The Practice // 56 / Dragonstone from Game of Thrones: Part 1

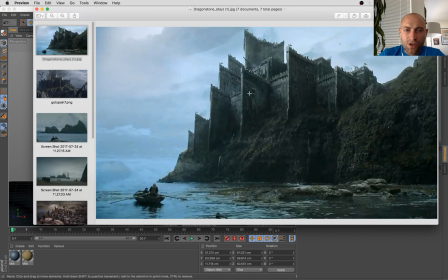29:04 Well, this top tower seems to be kind of like this triangular shape. Let's sort that out.
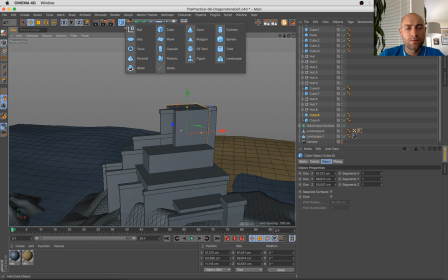The best way to do that is like this, actually. Cylinder. I think I could turn the cylinder down to just 3 rotation segments. Boom.
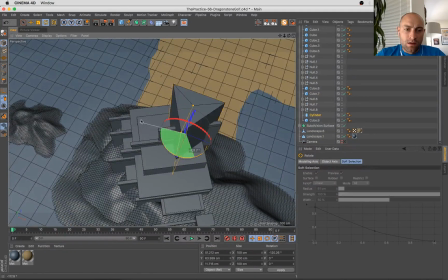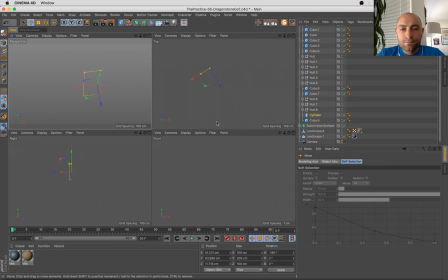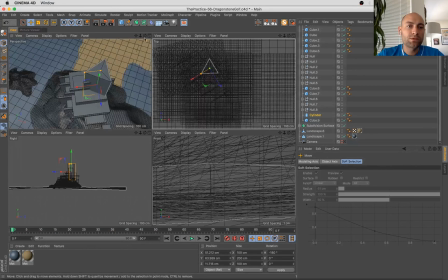29:40 Oops.
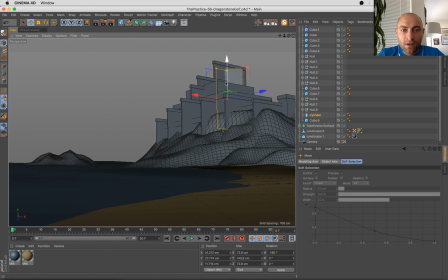29:45 There we go.
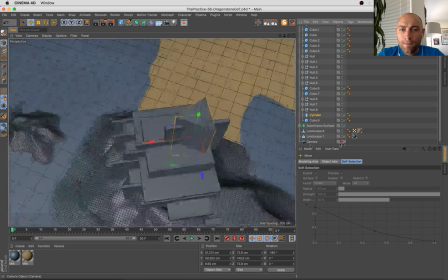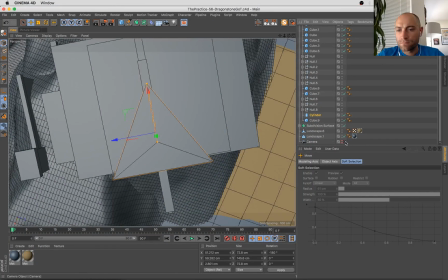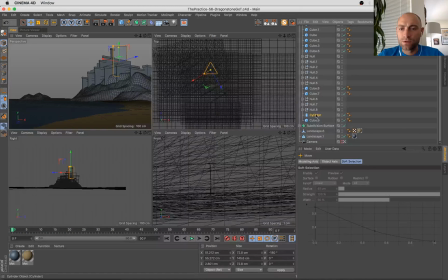29:59 All right. Also think we should move this camera up just a hair. Maybe rotate it up as well. It's a bit of that dramatic effect.
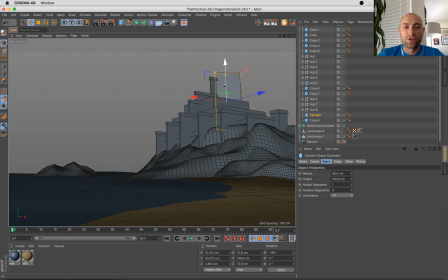30:18 Give us plenty of room sort of in the upper end of this composition to get the height on this castle that's going to make it look cool. And a little bit of this is kind of just like creating greebles.
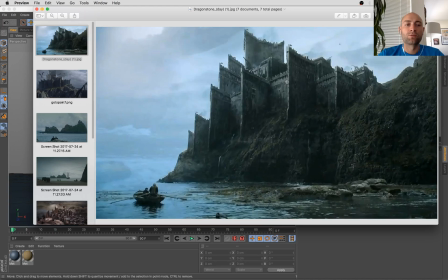30:35 I'm sure if you guys know the term greebles, but it's basically like fake details.
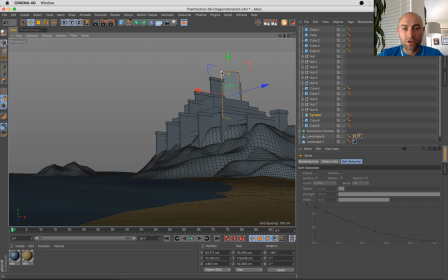30:42 If you ever watch a science fiction movie and you see, a big spaceship and there's all these little details, these little bits on the surface of the spaceship that make it look like there's pipes and wires and doors and windows and all that stuff. That's called greebles, and that's sort of what we're doing to an extent here.
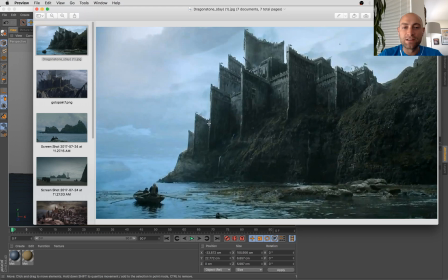30:59 We're gonna flesh out the basic shapes, but then we're gonna add a lot of little details that kind of make the design and the look feel a lot more complete.
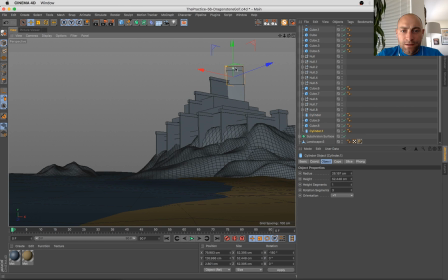31:07 So that's where we are now. kind of blocking things out. And soon we'll start adding those little details I referenced.
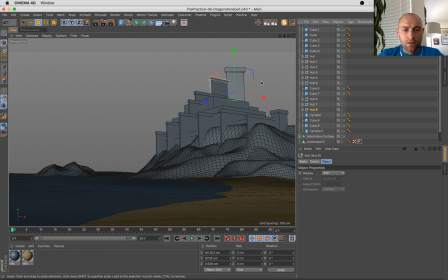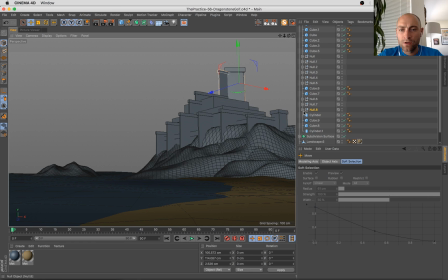31:34 Like I said, this isn't exactly like the reference image. I am going to tweak it a bit and make it my own, which I always recommend people do. Maybe I'll even grab a little Targaryen symbol and maybe add some banners or something up here.
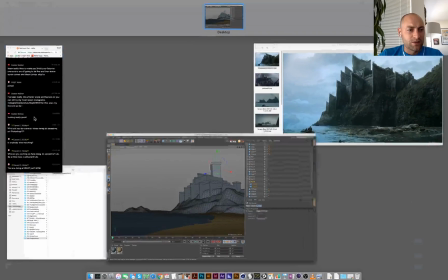31:53 Get the sigil popping.
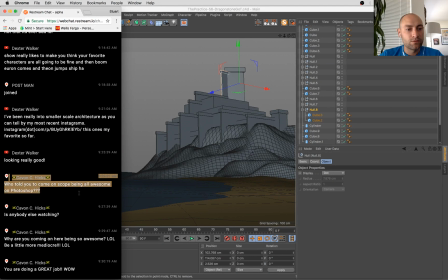What's up, Kevin? Is that how it's pronounced? Thanks for stopping by. Well, I am awesome at Photoshop, but that's not what I'm using right now.
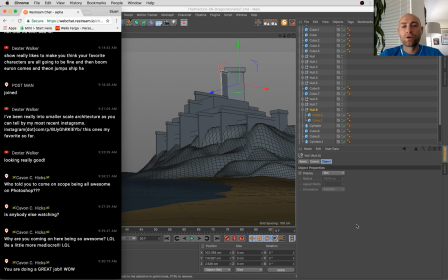32:14 You are doing a great job. Wow, thank you. I
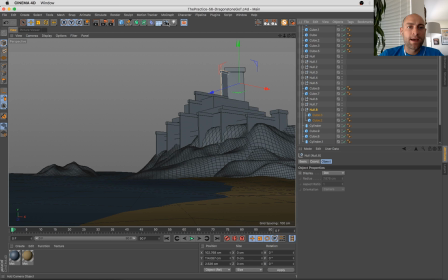32:20 think what I might do now then is add a bit of quick lighting.
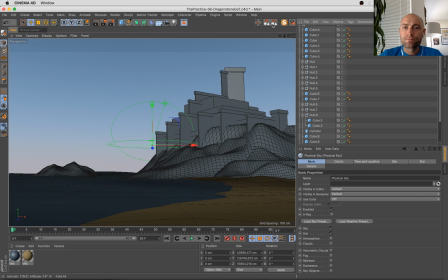So we should go sort of early morning.
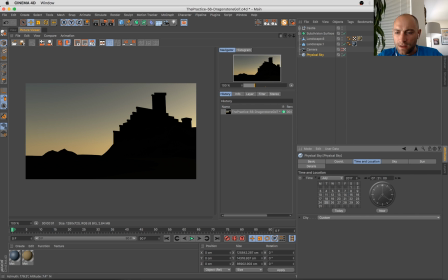32:44 Not that early.
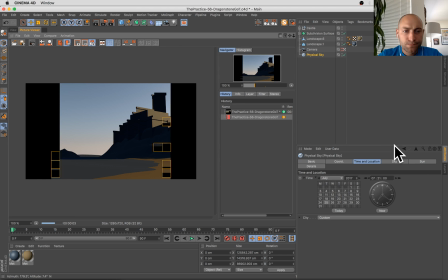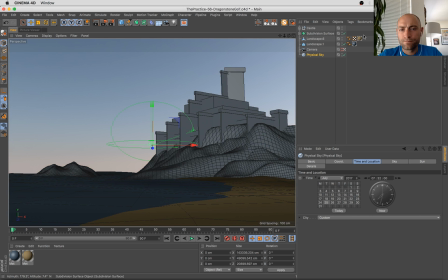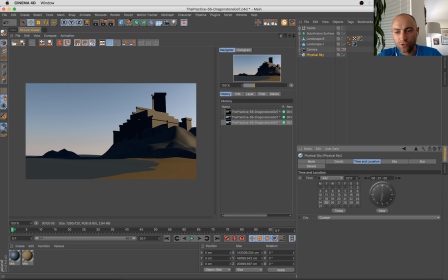32:59 And even though it's early morning, this always has that sort of bluish gray by the sea, cloudy kind of look, and I want to maintain that.
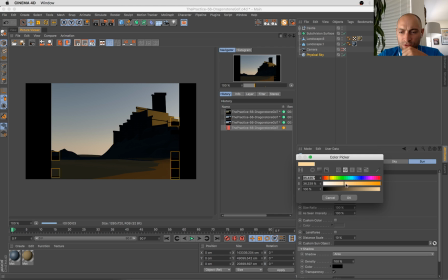33:08 So I'm going to turn the sun way down.